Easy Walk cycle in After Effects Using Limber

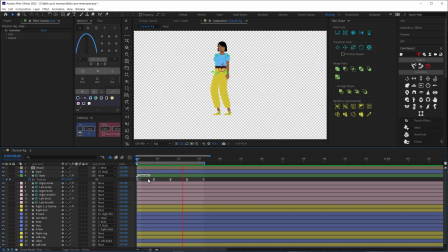I'll take this moment to do a quick RAM preview to assess how the animation is looking so far. And I think it's looking pretty good. Now we're going to emphasize the bounciness of the character by adding in some rotation keyframes to this animation.
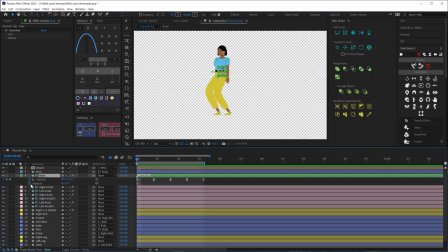Create a keyframe on the rotation to correspond with each position keyframe. Then on the contact keyframes, remember that's these three keyframes, rotate the body forward a little bit. Then select the keyframes and bump them forward one frame or two frames if you're animating on ones or 24 frames per second.
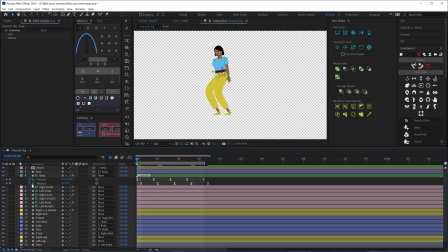Then alt-click on the rotation stopwatch and add a loop in expression. Select the rotation and copy it. This will copy the keyframes and that loop in expression we just added,
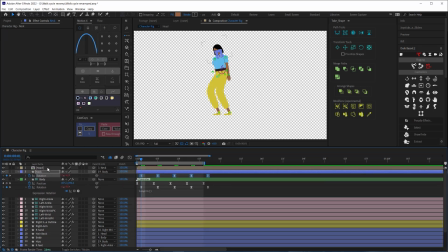and we're gonna paste those on the rotation of the neck layer and then offset that by one frame, and then we're going to do the same for the head.
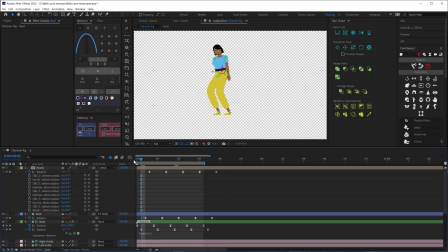And with that, I am pretty much done with this stage of the animation and can move on to the legs. Hey, I just wanted to pop in and pause the video for a quick reminder to hit that like button and help me defeat my arch nemesis, the YouTube algorithm. The more likes I get, the stronger I become as I battle it out to beat the algorithm and reach more people. If you hit that like button, I'll appreciate you, and let's get back to the lesson.
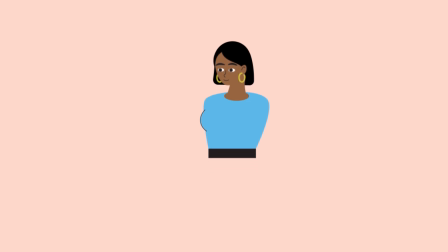To recap what we just did, we created two up and down motions for each step. We adjusted the easing to enhance the bounciness,
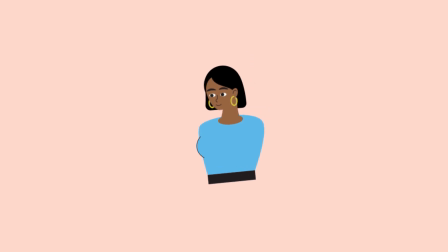and then we added some rotation to the body so that it would lean forward on the down position. And then we copied those rotation keyframes and pasted them to the neck and head, while also offsetting each layer to add some overlapping action.
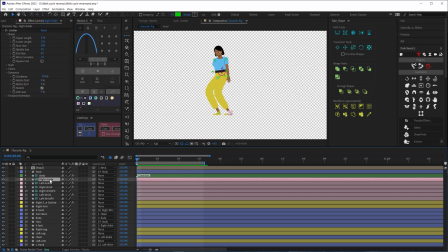To animate the legs, I'll start with the right ankle by bringing up the position on that layer by hitting P on my keyboard. On the first frame, I'm going to bring the foot back, then I'll copy that keyframe and paste it on the last frame of my loop.
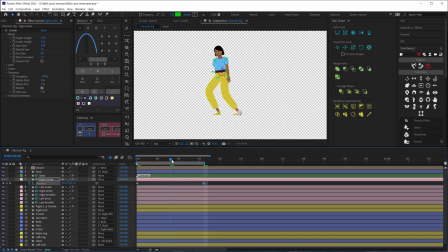Then in the middle, I'll bring my ankle forward just out in front of the body, so now we have the back and forth motion.
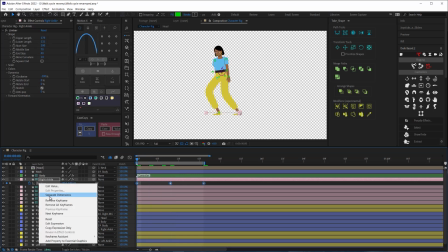Next, I'll right click on the position and click separate dimensions so that we have keyframable properties for X and Y positions.
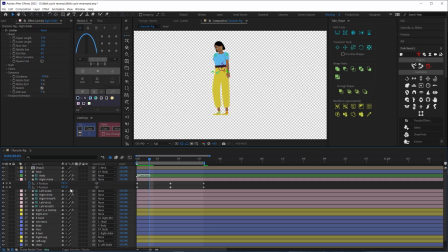On the first half where the foot is moving forward, I'll add a keyframe on the Y position to bring the foot up as it comes forward. Now I'm going to hold shift and hit R so that I can add the rotation property to my soloed properties here.
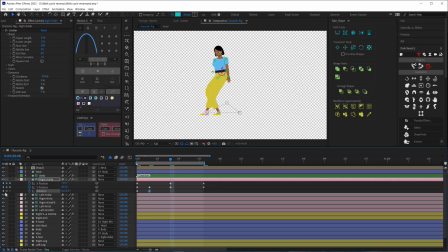And I'll create a keyframe on the rotation to correspond with each keyframe on the Y position. Then when the foot lifts, I'll adjust the rotation so that the foot is pointed downward.
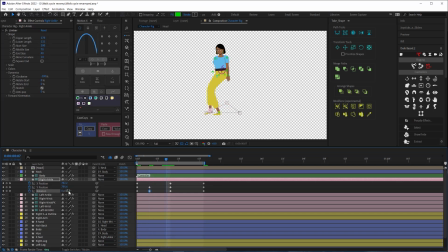Then right before the foot is planted on the ground, I'll add another rotation keyframe and point the foot slightly up.
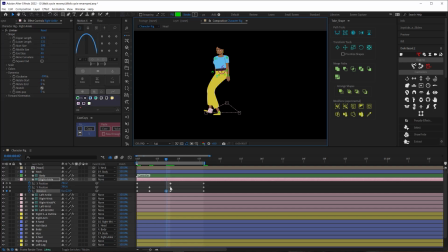And then I'm going to budge this middle keyframe over one. Having these rotation keyframes on either side of the middle keyframes makes it appear that the heel hits the ground first as our character takes a step. It's the small little details that matter. Next, we'll add a loop in expression to all three properties.
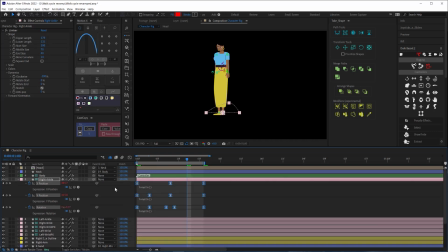Then I'm going to select the keyframes and copy them.
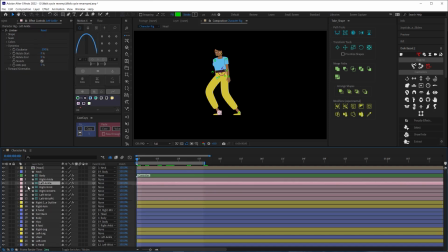Then on the left ankle, I'll bring my playhead to the middle frame and paste those keyframes.
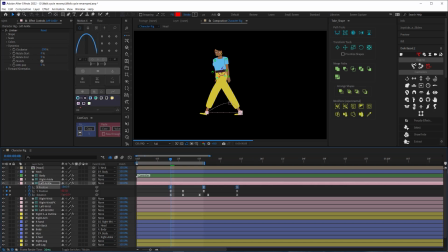From here, we may need to make some adjustments to the X property until the length of the stride looks about right.
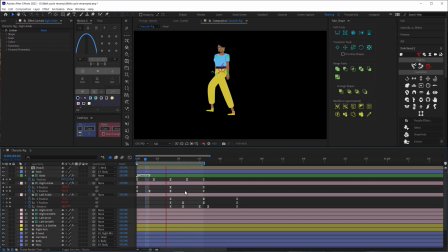Now, here's a tip to improve your animations.
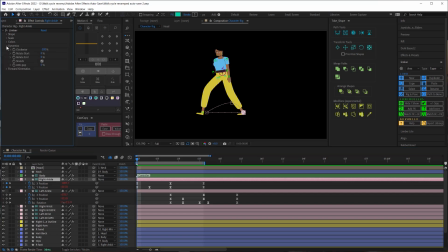If you go into your ankle controller setting and open up dynamics section, there is a property called anti-pop.
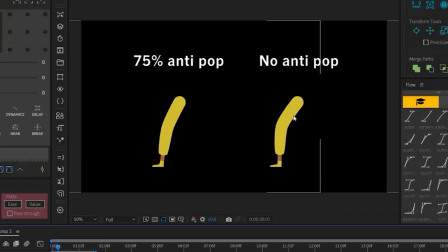Crank this puppy up and see what happens. That anti-pop just adds a little bit of a buffer to the length of your limb
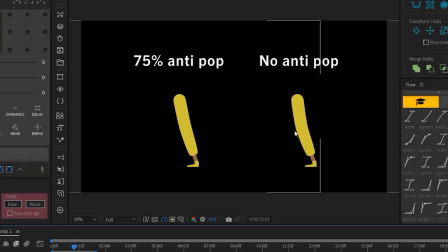so that the leg doesn't bend so abruptly as your character plants their foot. This is a common problem in animating in After Effects, and we can get around it with this anti-pop feature that is included with Limber.